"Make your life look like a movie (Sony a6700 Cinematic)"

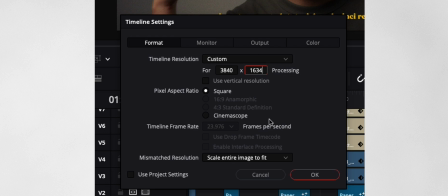What I use in this video is 2.35 by 1 aspect ratio, and it just gives it a wide look.
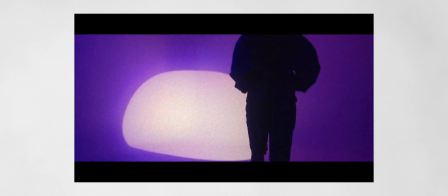It's also okay to put it on 16 by 9. You're just gonna have those black bars on top and bottom, and that's completely fine depending on your deliverables. But to me, I wanna keep it as widescreen as possible, and this is how it looks. Now I want to share with you guys some tips that I kind of go through whenever I'm filming these videos for my day-to-day life, for my travels.
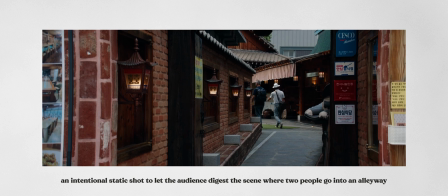I always try not to move the camera. If I do move the camera,
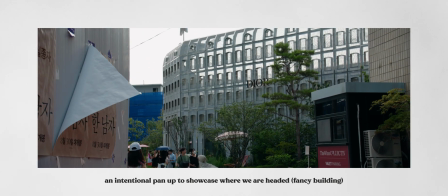I make sure that it's intentional movement rather than me just trying to film everything, follow things around. Because when you see Hollywood movies, a lot of the shots are static,
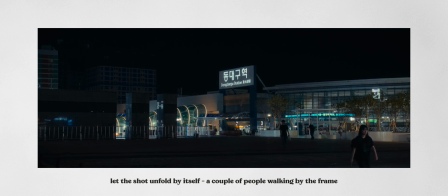and it's usually on a tripod, or people just hold it still with this little handheld shake, and it makes it look natural and focus on kind of the movement of what you're capturing versus the camera movement.
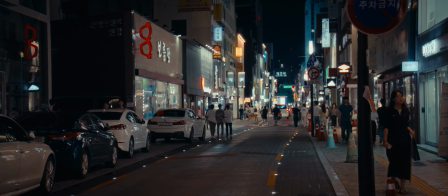This makes the footage look more natural. It makes it more digestible to your audience, to whoever's watching. Now, I know with the social media world, fancy transitions, fancy cuts are the way to go. But if you want to make your videos, your films look like a movie, Try to focus on exposure and composition first, and make sure that your camera movements are intentional. Second is to not worry about the final video, because what you're filming is your life, and that you're capturing moments that you want to remember. It's not like you're at a job filming an event.
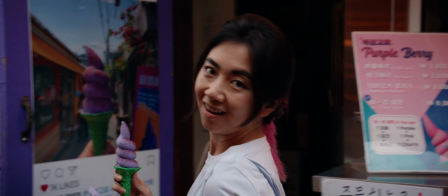I mean, it's always good to capture the best memories, but it's also important to be in the moment with whoever you're with. If you're traveling solo, try to immerse yourself in the environment,
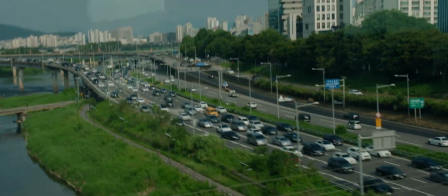immerse yourself with the sounds, immerse yourself with the view that you're looking at. And if you're with friends, immerse yourself with them and interact with them. Make sure that you're really sinking in life, and then filming is kind of secondary, because this way you can worry about the edit later. And if you look back in the intro, there's a lot of missing clips out there, and that's because once I've seen the shot while walking, while traveling, while maybe in between things, I just try to enjoy the moment with my partner and enjoy Korea with her. It doesn't matter if I got a clip of us walking towards somewhere. That will remind me of how hot it was during that day, what I was hearing during that day,
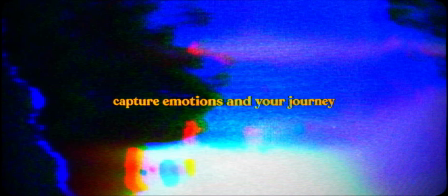and what we ended up doing that day. Third is to showcase emotions.
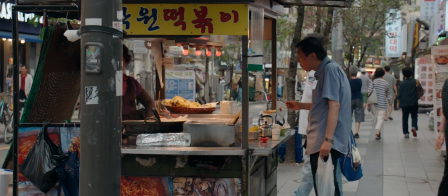Now, this is going to be a little bit harder to capture because it's always in the moment.
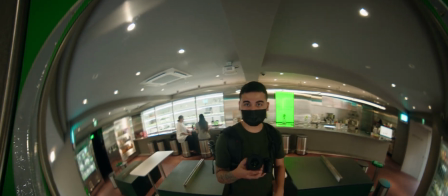This is where cameras like the Sony a6700 helps out, because when you turn it on, you can shoot as quickly as you can. And continuing on with capturing emotions is to capture your journey towards somewhere, because it just tells a story of what you did that day, because that serves as a tangible memory that you can look back on. And last but definitely not the least is to create lots and lots of movies for yourself, for your partner,
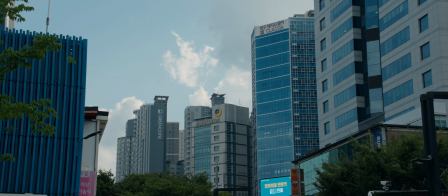for your friends and family, because one day you're going to look back on these memories and experience it again through the videos that you filmed,
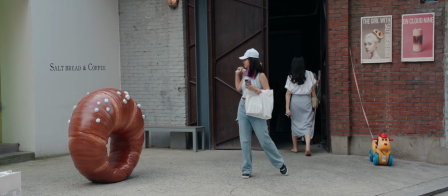through the movies that you filmed. And it's very similar to home movies that we watched when we were kids,
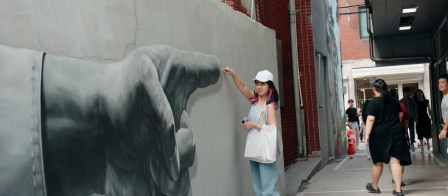and those little DVR tapes and those little camcorders, and then you rewatch it with your family. And it's just such a nice warm feeling. And I hope this video really encourages everyone to film, even with just their phones.